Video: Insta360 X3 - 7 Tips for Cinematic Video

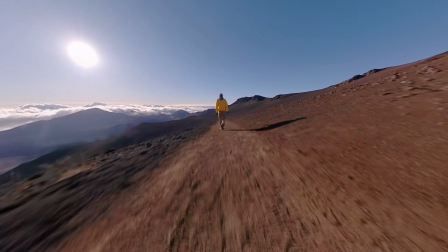In this video, you will learn how to make your Insta360 X3 videos more cinematic.
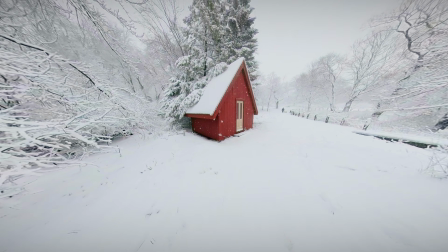With a couple easy steps, we can transform ordinary 360 footage into a cinematic masterpiece. The first step is to set your exposure to manual. I know this may seem intimidating, but it is actually quite easy to use.
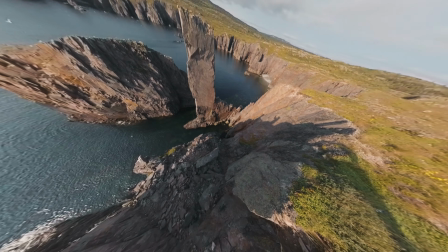The main reason we use the manual camera settings is to prevent random shifts in the exposure mid-shot.
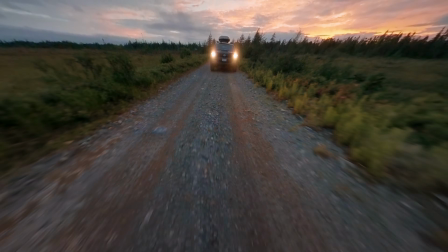The auto exposure is usually really good, but sometimes it can mess up.
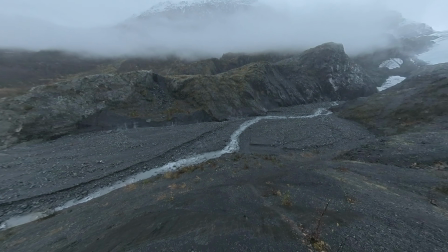In this example, I use the auto camera settings, and as you can see, the exposure starts out really dark and slowly gets brighter as the shot progresses.
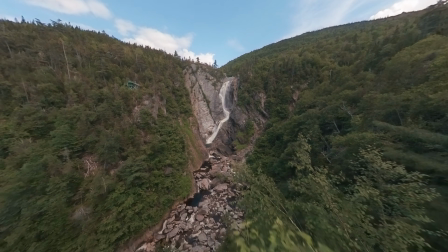This is very difficult to fix in post-production, so it is best to avoid it in the first place. To get to the manual settings,
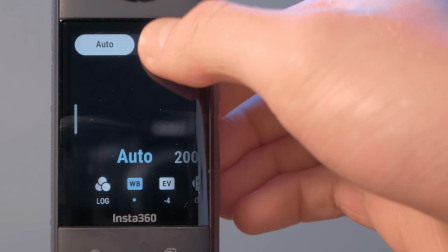swipe from the right side of the screen and then select Manual. There are 3 manual settings that you can change.
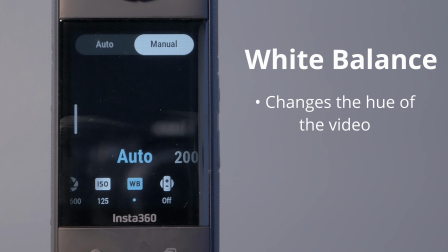The white balance changes the hue of the video. The Insta360 X3 does a really good job handling the white balance, so I usually keep it on auto. Next, we have the ISO, which is the camera's sensitivity to light. Higher ISO values are brighter, and lower ISO values are darker, but there is a catch.
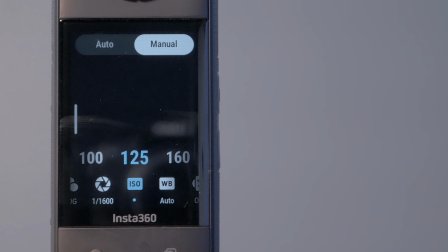At higher ISO values, your video will become lower quality. Because of this, I always try to keep the ISO as low as possible. Lastly, we have the shutter speed, which is how long the shutter is open.
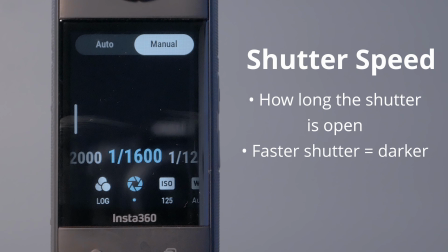Faster shutter speeds allow less light into your video, and slower shutter speeds allow more light into your video.
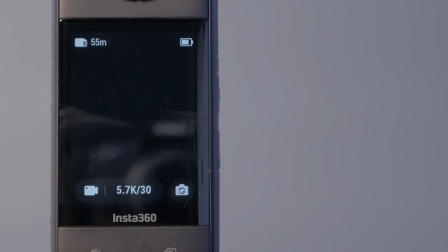I always try to keep the shutter speed above 1/120th of a second. Anything slower than that puts your videos at risk to become shaky.
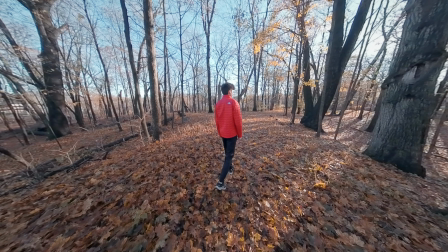The next step is to implement camera movement into your shots. Stationary shots are often boring and can quickly lose your viewer's attention.
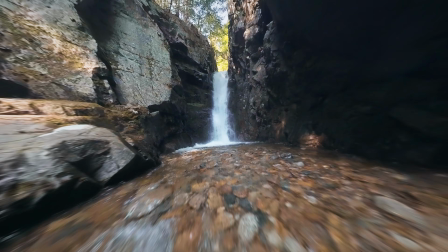Additionally, adding movement to your Insta360 X3 footage is super easy, thanks to the incredible flow state stabilization.
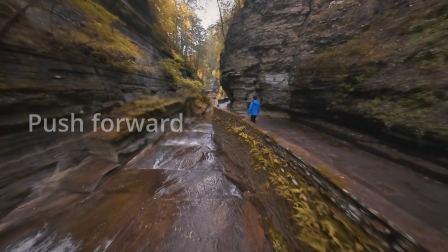Some of my favorite movements are the push forward, which can be achieved by walking forwards with your camera,
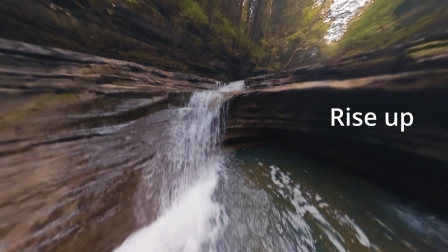and the rise up, which can be achieved by lifting your selfie stick up into the air.
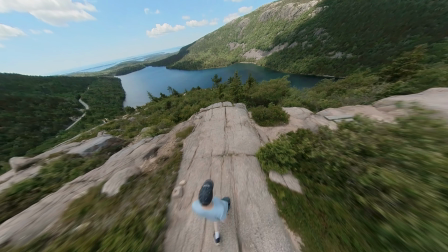Both are subtle ways to add movement into your shots, making them more cinematic. The next idea is to use unique camera angles.
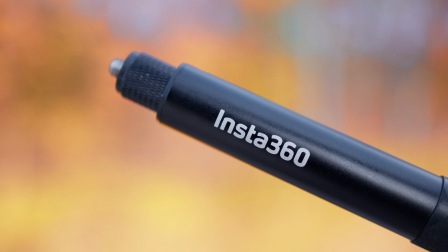Being able to mount the Insta360 X3 on a selfie stick unlocks so many cool perspectives that would otherwise be near impossible to achieve.
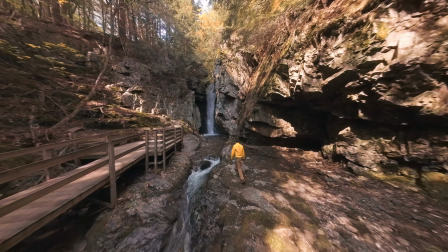For example, you can put your camera really high up into the air, or really low to the ground.
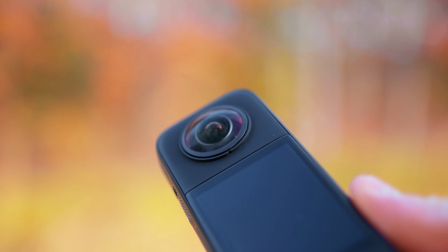Additionally, the small size of the camera allows you to put it into many places. For example, you can create unique POV shots like this one.
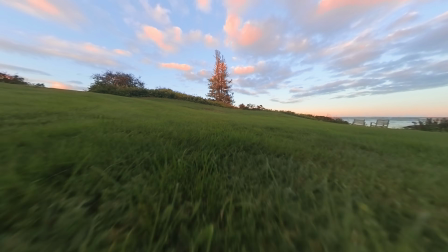The next tip is to shoot during sunrise or sunset. During these times, the sky becomes filled with color, and the sun casts unique shadows into the landscape.
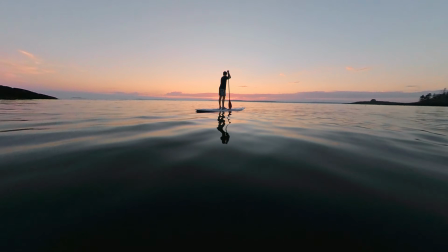The colorful sky combined with the unique lighting makes the footage much more interesting and cinematic.
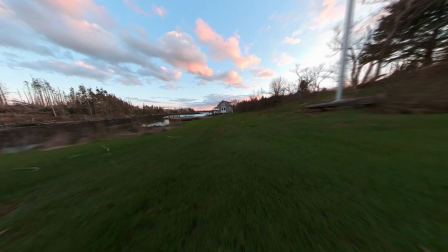It is also worth mentioning that you can get incredible results in other conditions as long as you take advantage of the lighting.
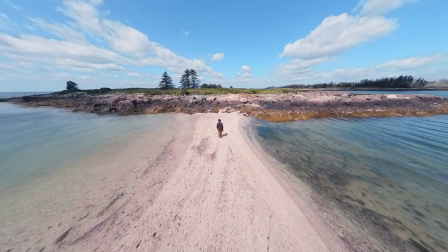For example, this shot was taken during midday. The sky is not full of color, but the shot is still amazing regardless.
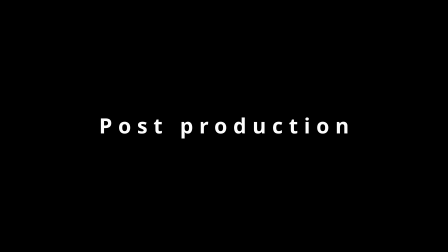Now let's move on to some post-production tips. The first step is to remove the fisheye distortion.
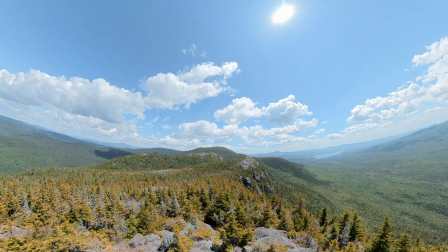Fisheye distortion causes a straight line to appear bent. This can be seen on the horizon line in this clip, and the trees in this clip.
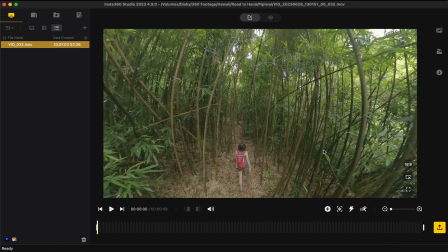When you import your clip into Insta360 Studio, it will naturally be fisheye distortion.
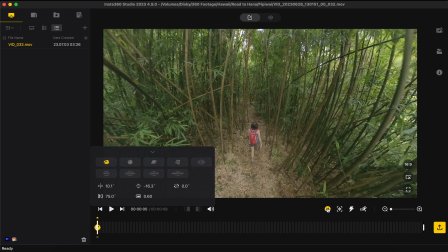Luckily, it is very easy to fix. Simply add a keyframe at the very beginning of the video and select Natural View.
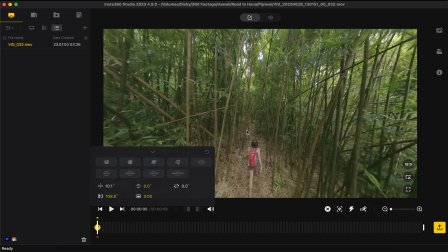Another thing I like to do is slightly zoom out. This creates a wider field of view and in my opinion looks more cinematic.
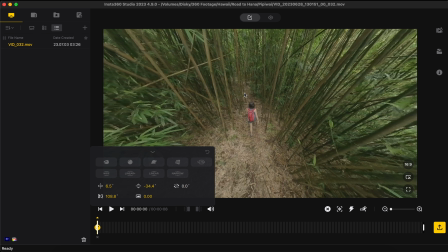To zoom out, scroll down on a trackpad or mouse.
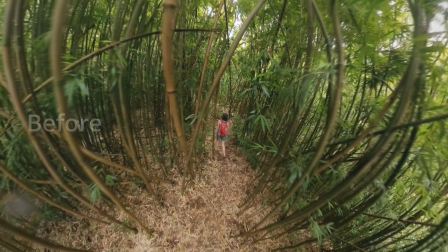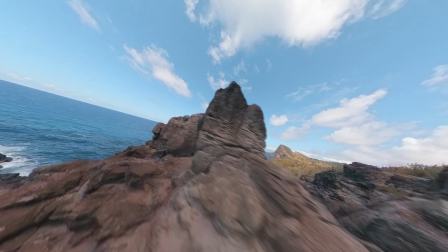The next step is to add keyframe movement. The ability to reframe 360 footage allows us to create dynamic shots with little effort.
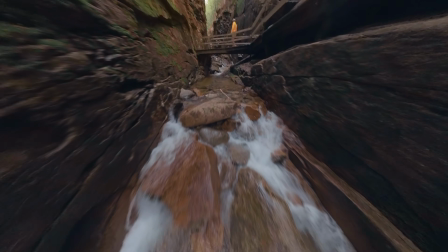Let's say we want to get a tilt-up shot like this.
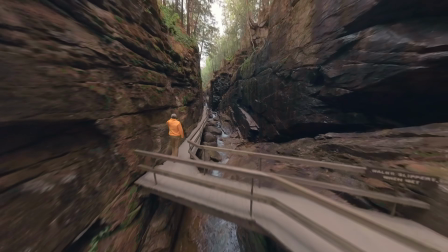With a traditional camera, we would have to perform the tilt-up motion while filming, but with the Insta360 X3, we can do it in post-production with keyframes.
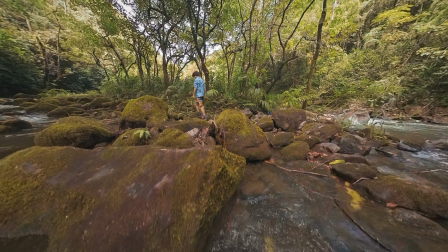Another bonus is that the keyframe movement is incredibly smooth.